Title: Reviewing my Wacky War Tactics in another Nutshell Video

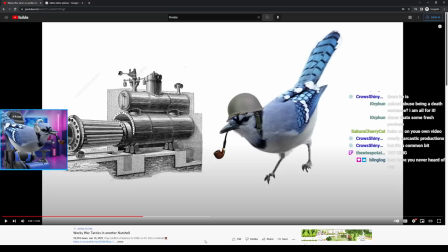737s
So a lot of sources said that they did, but there was one really trustworthy source that said that they didn't, and that's just a legend, but a lot of trustworthy sources said that it did,
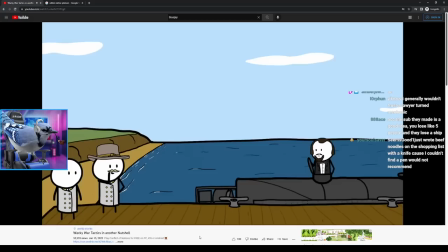745s
including like the actual website for the HL Hunley Museum. So I was like, all right, I'm going to kind of go with it because it's kind of funny.
Good luck on the test, Hunley. Don't worry. I invented this thing. Okay, you go get them.
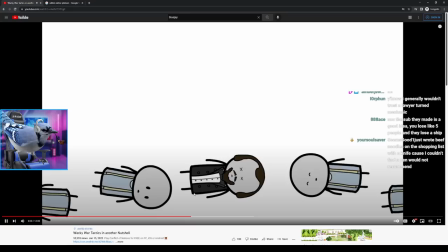757s I will, Charles.
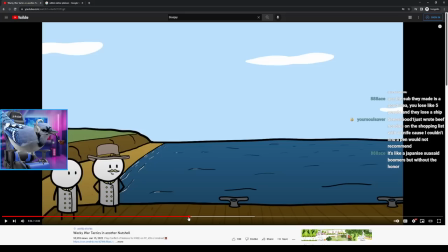762s Okay, Clyde, get the crane ship.
I had a lot of fun with that. It's actually a little hard to do because I was like, all these lines were recorded at the same distance to my mic, but I had to do some like shenanigans with like a generic high pass where I'm basically like I'm
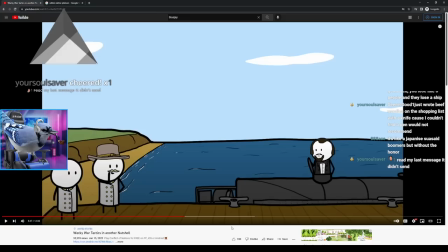777s
taking down the like the the magnitude of the higher frequency sounds on the the audio lines of Forrest Hunley here to make it sound like it's far away but the thing you gotta be careful with is if you do that too much it starts to sound like it's just like inside of a car like inside of a container rather than far away so you gotta
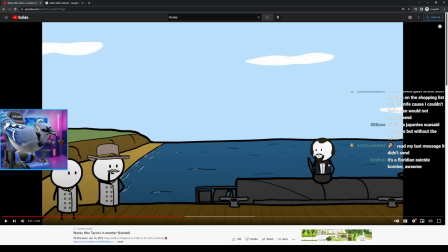794s
do like a little bit and then kind of like lower just the volume in general to kind of get like a sort of artificial distance sound effect.
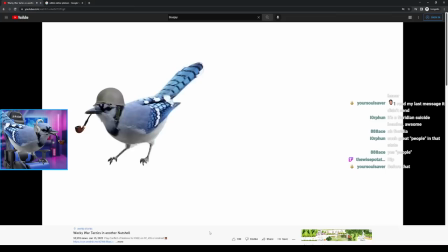802s
And then I kind of like scaled that as he flew off here.
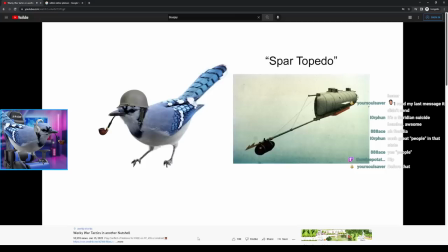805s A spar torpedo, which was essentially a bomb attached to the end of a wooden stick, a spear, but with an aftertaste, if you will.
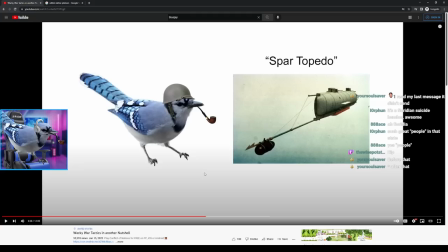813s
So a little bit more on this, because you might be wondering like, why the fuck would they poke a boat with a bomb and detonate it and just think they'd be fine? And I don't know, but I do know that the original plan for a spar torpedo that they ended up not doing on this expedition for whatever
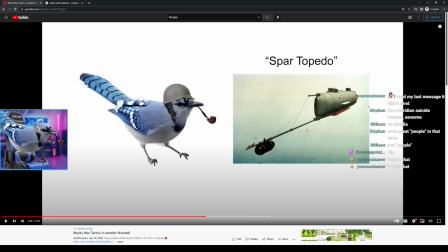829s
reason was you have the barbs here you'd go up to the ship and you'd stick it in the ship but then as you back away it detaches from the rod right exactly so the stick detaches from the bomb and then a cord which can be anything in various instances but
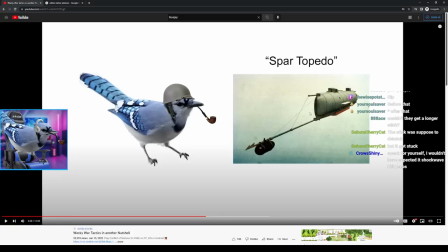845s
in this case was supposed to be electronically wired would continue to the ship so that the ship could back up and get to a safe enough distance before detonating the bomb and they either had this setup and it failed and they just like were scared and clicked faster than they expected or they decided to have it like an
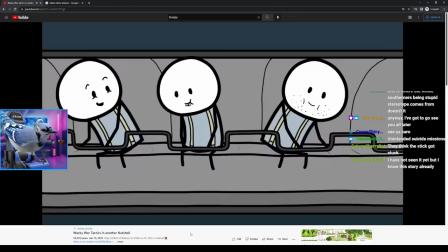861s
impact detonation but for whatever reason it didn't separate and they didn't go away from the bomb so it just exploded on impact this plan
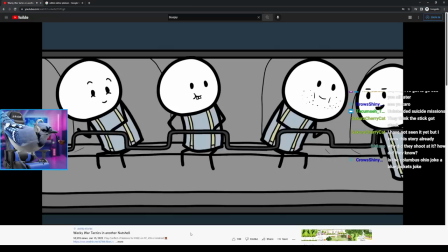869s is genius them yanks can't even touch us you got that right Cletus you've got that right all right boys.
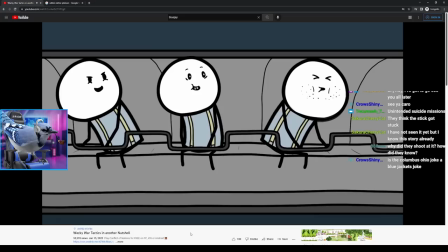875s
We're about to deliver the payload In three two
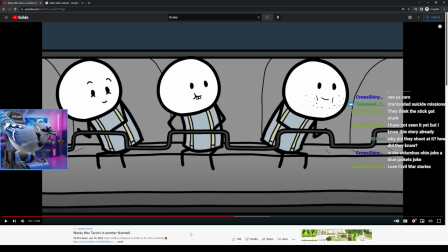882s
One the torpedo made contact with so okay lots of breakdown there So first off this video was by far my favorite to do voice
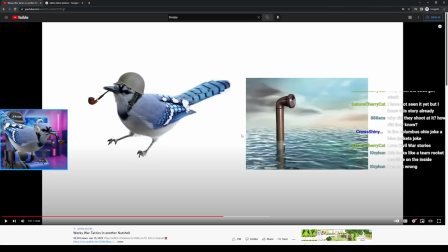890s
acting in I had so many opportunities to do fun Voices like these southern voices the pirate voice which destroyed my
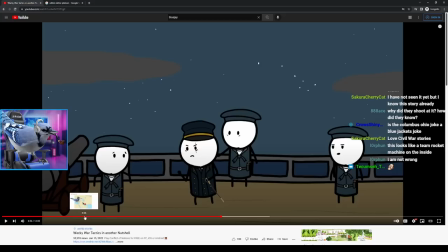897s
throat the um later on the be earlier on Kim Bice is the second talking about using a kitten trebuchet which is actually inspired a little bit by the voice of Dr. B's um so I had a lot of Dr. B's influence in this whole video but um so why did they shoot at it how did they know well they noticed the ship coming towards them it was you know a submarine but it didn't go that
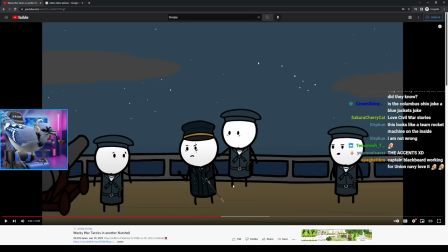917s
far under the water and for the most part it kind of like skimmed across the top because they didn't really need to go underneath when you don't have much of a threat when you're that low on the water line they could see it coming towards them chugging away and I mean you see that and they didn't actually think it was a whale that was mostly a joke but um yeah so they did whatever they could which was just fire away with rifles
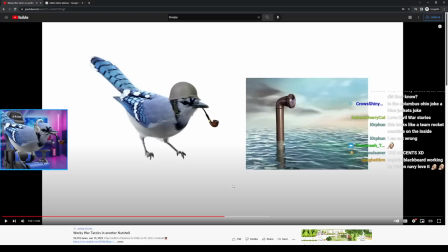934s
and pistols and whatever they get their hands on but the guns on the ship weren't you know made to lower that far to actually shoot at it so that's why they
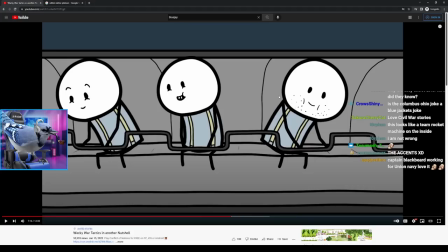941s
they shot at it and why they couldn't do like the big guns also this whole segment was it took a little bit of creativity because you have different so i don't do frame by frame animation all that often i did in this video a little bit which you'll see a little bit
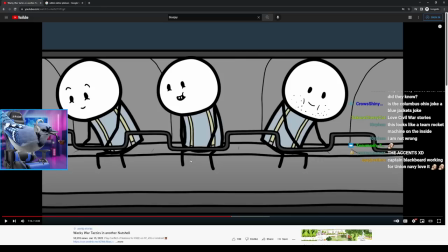954s
later but um i have you know like static frames that kind of move quickly enough to feel like animation without being you know a dirty frame for set for a second video so for these because i had frames kind of like moving out of sync instead of just drawing like two frames
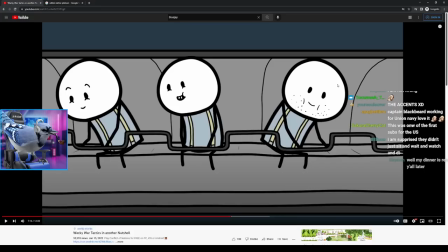969s
of everything where one had their arms up and one had their arms down cranking away on the ship i lassoed out these faces with